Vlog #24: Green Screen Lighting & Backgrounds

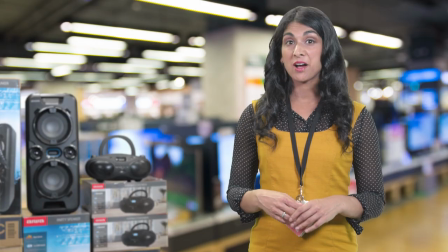We recently produced the video component of an online learning module for Yorkie Australia, featuring a few different retail locations.
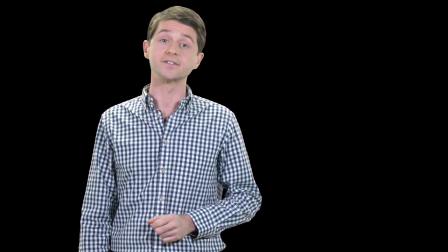We filmed our actors against a green screen and also dressed the foreground with furniture and props to enhance the feeling of depth to the shots.
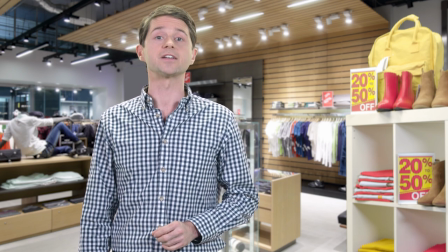And if you separate the actor from the set dressing, you can move both the actor and the props around in post-production. But one of the potentially tricky aspects of a green screen shoot is the lighting.
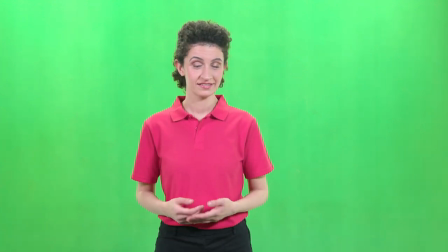In order to effectively remove the green in post-production, you need to evenly light the screen, which in this case was easy because we used a studio with an existing lighting setup.
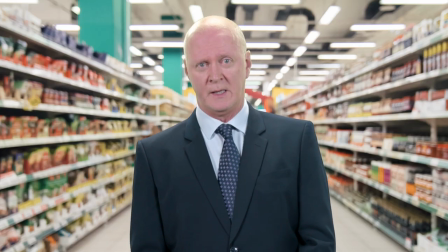And then you have to separately light the actors in a way that matches their intended background.
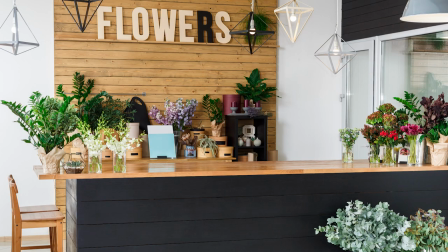So choosing the backgrounds prior to the shoot is really important to ensure that on the day that you're filming,
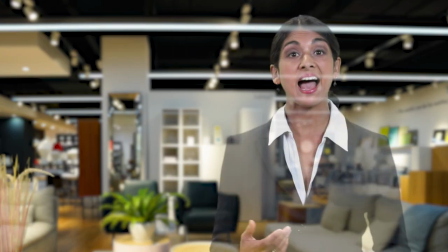that you match both the lighting and the composition of the shot, so the actor seems natural in that environment.
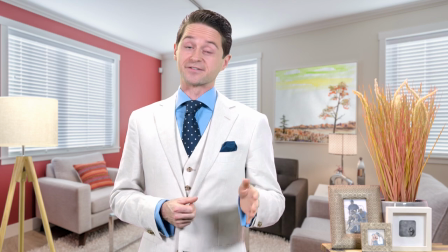And I reckon these came up pretty well and will fit really nicely into an e-learning course.